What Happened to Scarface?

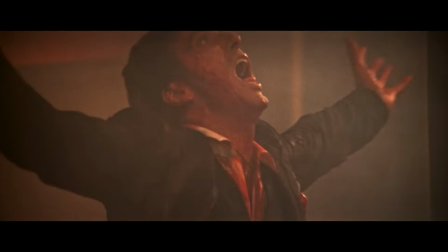(12:14)
In the penultimate shot of the film, in which Tony is shot to his death and falls off the balcony into the blood-sodden pool below,
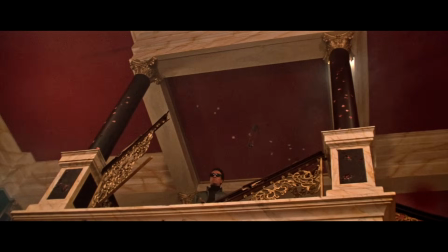(12:21)
famed stuntman Tom Elliott performed the fall without any FX or safety wires,
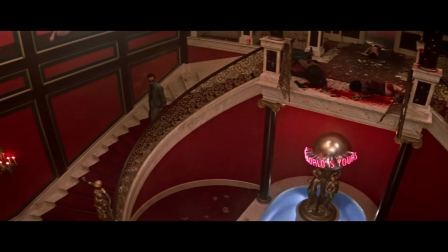(12:26)
which was extremely dangerous considering there wasn't any padding in the cement pool, and Elliott was descending from 12 feet high into a pool of less than two feet of water.
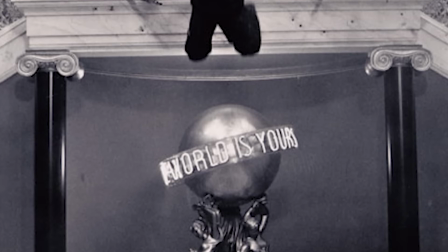(12:35)
After the first take, Obama felt Elliot's posture was too balletic and told him to do it again.
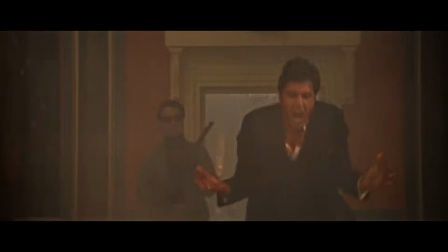(12:40)
A problem with the camera's speed ruined that second take.
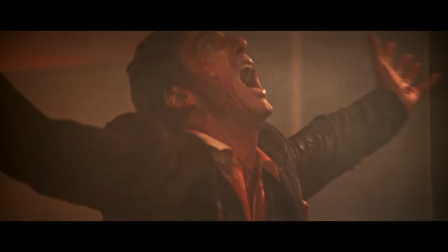(12:43)
Even though he was forced to hold his breath for a long time after landing, Elliot nailed the stunt on the third take, and that's the one you see in the movie.
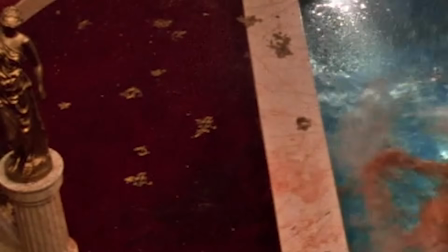(12:50)
Eagle-eyed viewers can even spot wet spots on the carpet around the pool from the previous two takes.
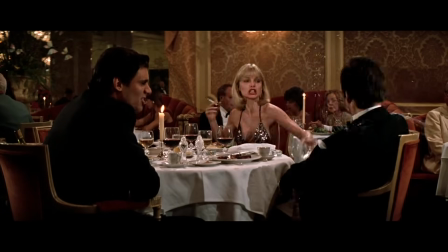(12:55)
Even during the audition process of the iconic scene in which Tony and Elvira argue over their sham marriage,
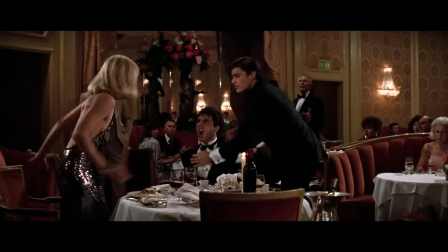(13:01)
Pfeiffer lost herself in the moment and threw dishes and glassware that broke on the floor and cut Pacino's finger.
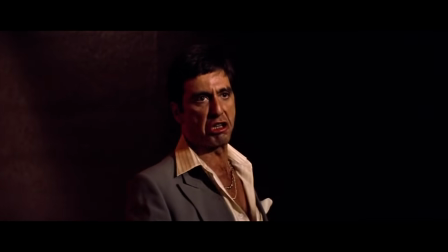(13:20)
Yet somehow, all the real brushes with danger during production only make the smashing success in the movie more impressive,
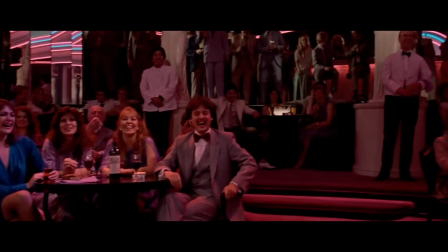(13:27)
in a kind of timeless art imitates life parable that continues to add to the movie's growing legend as an all-time great American gangster classic.
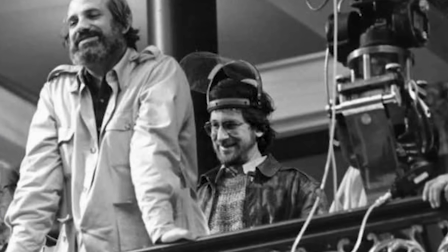(13:38)
Speaking of the iconic final shootout, it's worth noting that De Palma invited his longtime friend Steven Spielberg onto the set one day while the climactic sequence was being filmed.
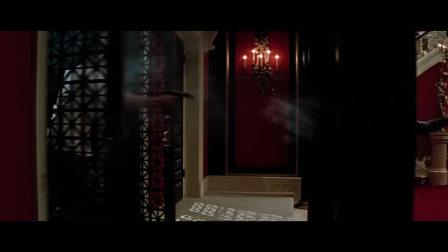(13:47)
Spielberg suggested placing a low-angle camera outside as Sosa's goons swarm in on Sony's mansion and first enter the house while using grappling hooks.
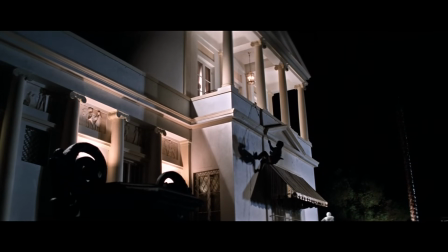(13:55)
The single shot directed by Spielberg has been retained in the final cut,
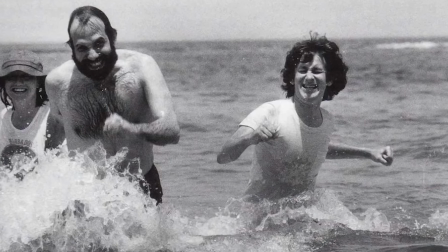(13:59)
putting a cool button on De Palma and Spielberg's days together at USC film school not too far away or long before.
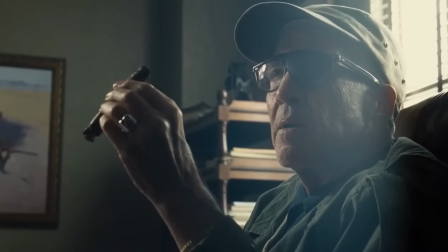(14:05) When the horizon's at the bottom, it's interesting. When the horizon's at the top, it's interesting.
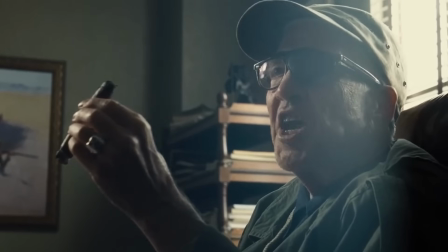(14:14) When the horizon's in the middle, it's boring as shit.
Five cameras in total were used to film the harrowing finale.
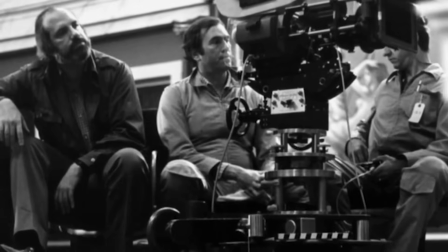(14:21)
According to Alonzo, we had one on a crane and we had two down below.
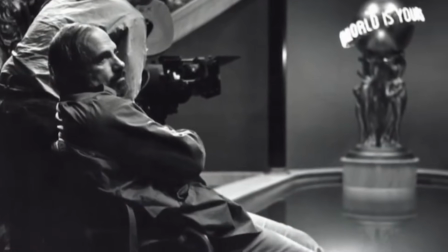(14:25)
We had a slow-motion camera that was prepared to shoot the stuntman as he got hit, or Pacino as the squibs were going off. We had one camera in slow motion. Probably took more than half a day just to line up exactly where the cameras were going to go.
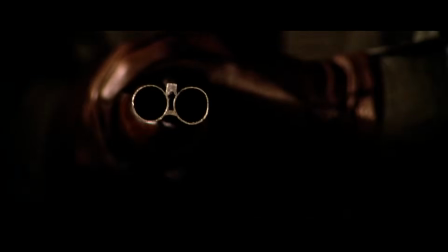(14:40)
And it took two days to get the stunt of the man falling.
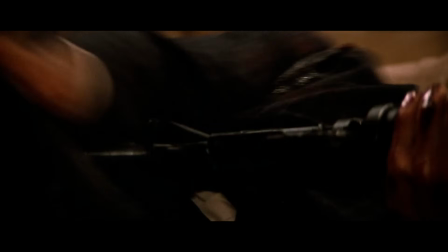(14:45)
Because Pacino burned himself and was absent for two weeks, DePamo had extra time to film the hyper-violent climax,
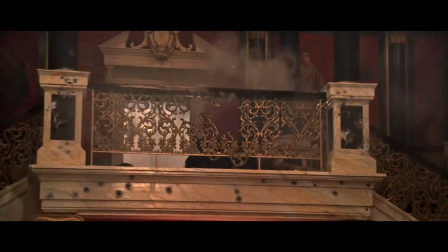(14:51)
which only reinforces the themes of 80s excess and material indulgence that permeates the entire movie.
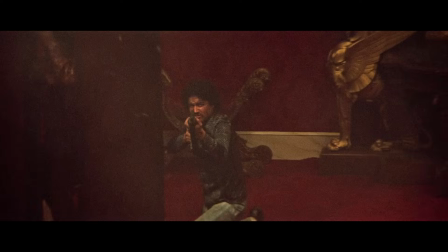(14:57)
Part of what makes a harrowing climax so visceral and authentic are the visible gun flashes that appear on camera, lending the scene a real sense of fire and brimstone.
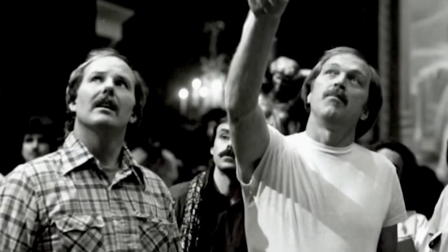(15:06)
Alonzo credits the special effects supervisors for designing, quote, this... ...synchronization system for the weapons so that the camera shutter is open to see the flame, and Pacino can't fire it unless the shutter is open. it. It sort of drove Pacino crazy a little bit because he pressed the trigger and it wouldn't fire until the camera was perfectly in sync with his flash.
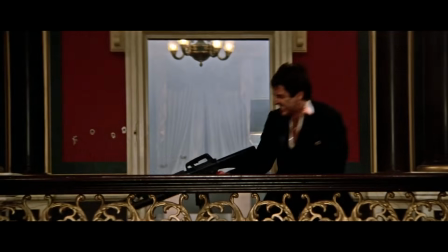(15:26)
And it got a little testy there because he wanted the freedom of it. But it worked out very good. These men were very, very talented men.
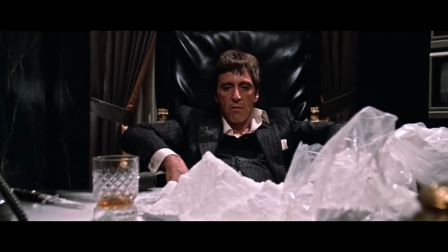(15:35)
As for the multi-million dollar question of what substance was used to replicate cocaine consumption on screen, it was not real cocaine, contrary to popular rumors.
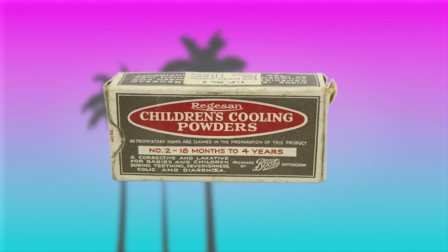(15:44)
Instead, powdered baby milk was used however some say a baby laxative was used to replicate the cocaine whatever the substance was something
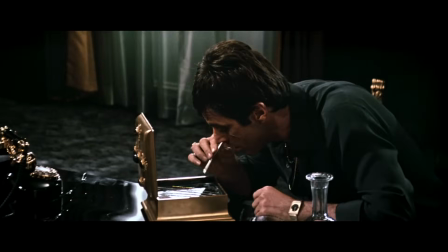(15:51)
pacino likes to keep a secret to retain the mystique of the character it wasn't easy to snort according to the palmer because it would get in your nose and i'll be
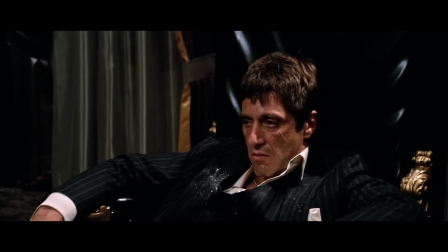(15:59)
blowing his nose all the time as a result pacino's nasal passes was partly damaged while filming as for tony montana's say hello to my new friend
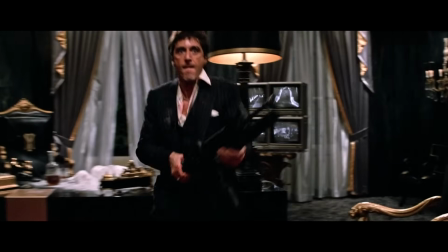(16:08)
during the incendiary shootout the The firearms happened to be a custom M16 with an M203 39mm grenade launcher.
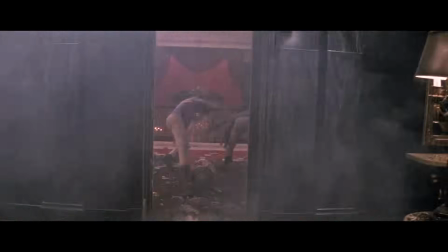(16:17)
He also used a custom Colt AR-15 during the shootout.